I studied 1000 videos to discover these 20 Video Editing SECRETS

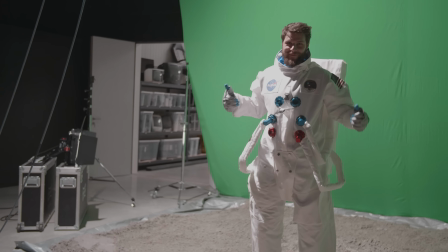Hey there, we're currently knee-deep in making our latest short film, and we thought why not share some top-notch editing tips with you all. So buckle up and let's dive right in. First off, we got the J and L cuts.
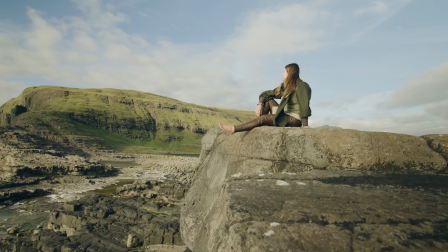Named after their timeline shapes, these edits help you create seamless transitions between clips.
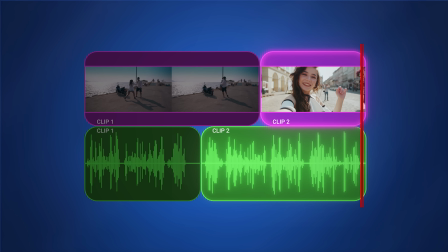J cuts let audio from the next clip sneak in early, while on the other hand,
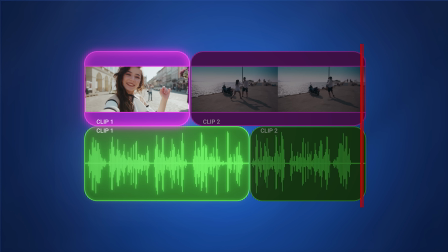L cuts extend the audio from the first clip, making the action linger on as we move to the next scene.
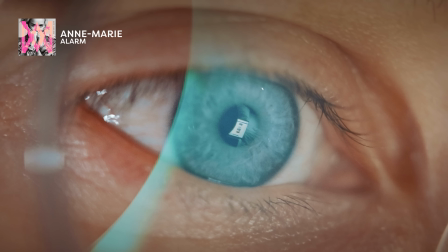Ever noticed how our eyes just can't help but be drawn to the attention-grabbing spots in the video?
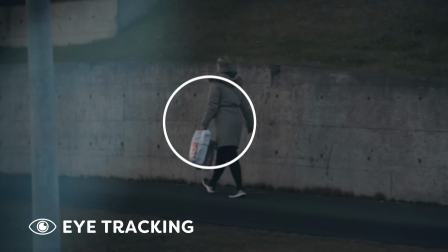Well, with the point of interest match cut, you can follow up a clip with another that has its main focus in the same area.
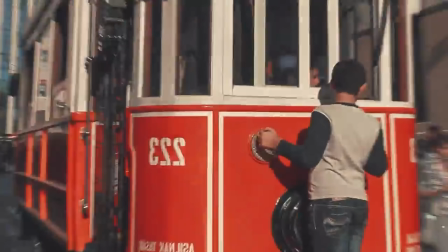Your viewers won't miss a beat and your edits will be snappy and engaging. The Watchtower of Turkey is an excellent example for this editing technique.
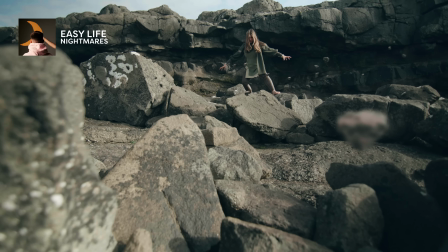Flow and direction are key to any edit. By combining clips with the same camera movement, you can create movement match cuts.
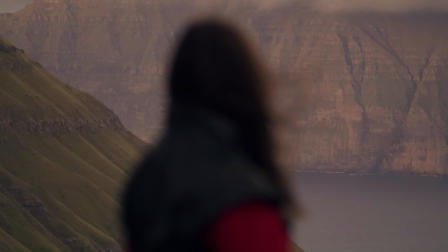For instance, if you have a clip with a left to right camera movement, pair it with another clip that has the same motion.
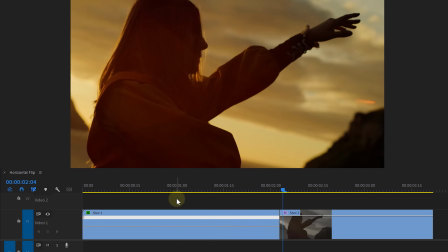This way the edits will feel way smoother. And a pro tip, you can use the horizontal flip effect in Premiere Pro to easily change the direction of a clip.
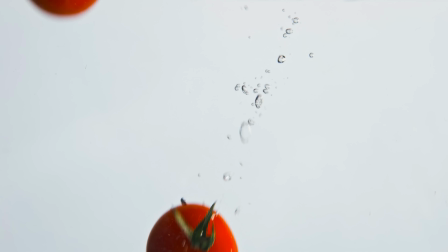Next, you can use shapes, objects and actions to transition between shots. This is called visual match cuts and is used in countless of iconic movies.
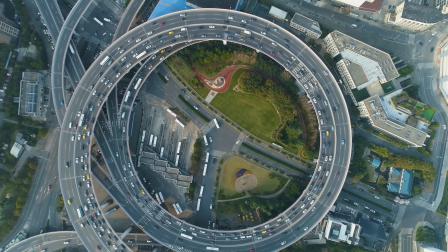Imagine a spinning wheel transitioning into a roundabout, transitioning into a rolling football. It's a perfect example for a video going to a football practice. The possibilities are endless. Jumping into our next tip, the jump cut. I'll admit I'm not the biggest fan of them in a studio setting, and to fix them I simply zoom in every other cut.
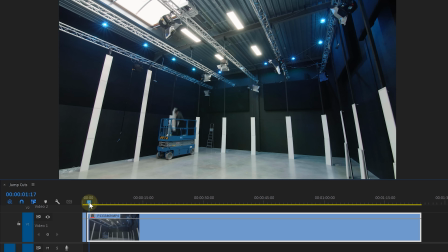However, jump cuts can be a powerful tool for showing time passing or speeding up a scene by removing sections of a single shot.
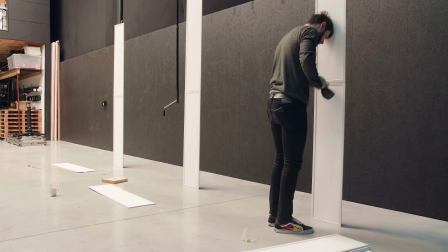This technique works wonders for actions like unpacking or assembling something. Our next technique is a master of disguise, the invisible cut.
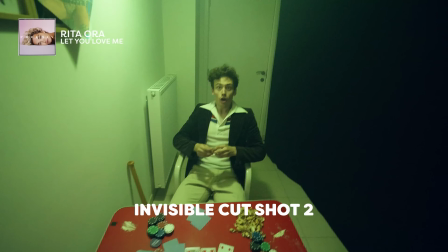It cleverly hides transitions using natural movements or elements, creating the illusion of a single continuous shot.
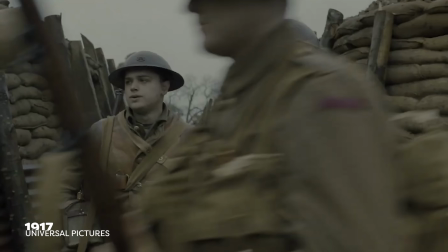Hitchcock was a pro back in the days, and a more recent film 1917 takes it to new heights. These are some really cutting-edge techniques. I see what you did there.
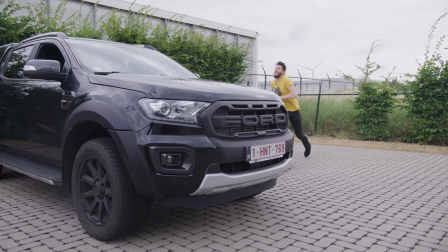When you have an action-packed shot like somebody jumping, try cutting mid-jump and following up with a different angle of the same person mid-air. This simple yet powerful technique can make your action sequences more engaging and fast-paced.
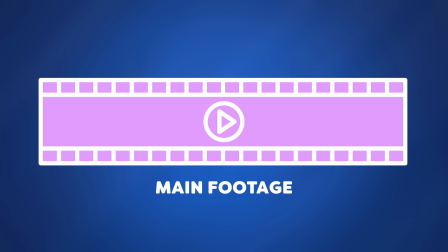At tip number 8, we've got the cutaway technique. Briefly shift from the main action to a different shot to add variety and intention to a scene. Picture a massive explosion. Cut away to a terrified bystander, then cut back to the explosion. Cutaway shots add depth and help maintain visual continuity by masking any potential errors. What's a video without sound? That's right, sound is a very powerful tool in your video editing arsenal.
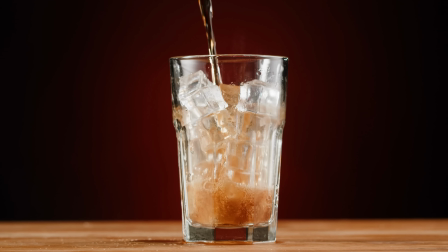The smallest sound design can leave such a big impact on your edits, adding more depth to your stories. Just like music sets the right tone. And for the best possible music to accompany our edit, we go to our trusty friend Likt.
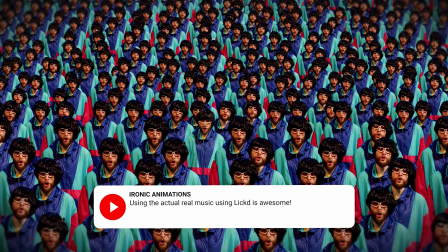With their massive music catalog for content creators, we always find the perfect soundtrack for our projects.
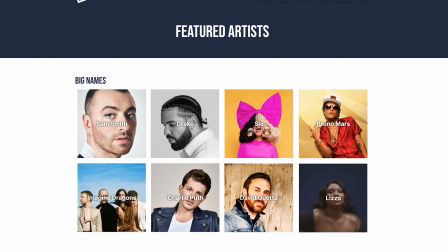From stock music to mainstream music, Likt has it all. And the best part? No copyright or monetization worries. So go ahead and use that popular track in your edit without any fuss.
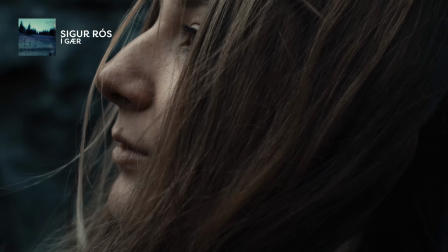Now, believe me or not, but Likt has seriously taken my edits to a whole new level, making them sound like they got a Hollywood-sized budget. Plus, it helped our channel grow like crazy. Trust me, using recognizable music can make such a huge difference.
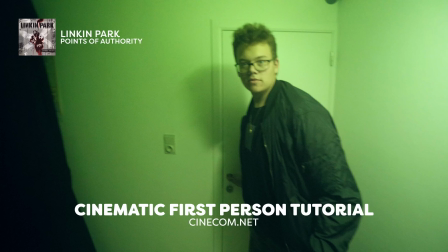So as an editing tip, I recommend using Likt. Picture this. You are crafting an epic action scene and boom, you throw in some Linkin Park for the soundtrack.
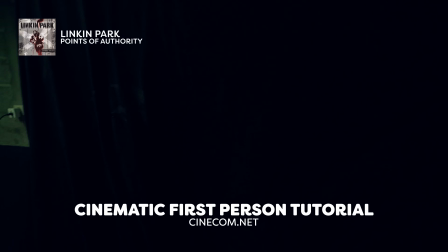How awesome is that? If you sign up now, you will receive a great discount with 14 days free stock music and 50% of your first mainstream track. So don't waste another second and start using mainstream music in your videos today. Want to learn more about Likt? Check out the link in the description below. Sometimes in our edits we got multiple storylines happening all at the exact same time. It's a bit tricky to portray, but with crosscut or parallel editing, we can effortlessly showcase 2 or more different scenes or events happening simultaneously but in different locations.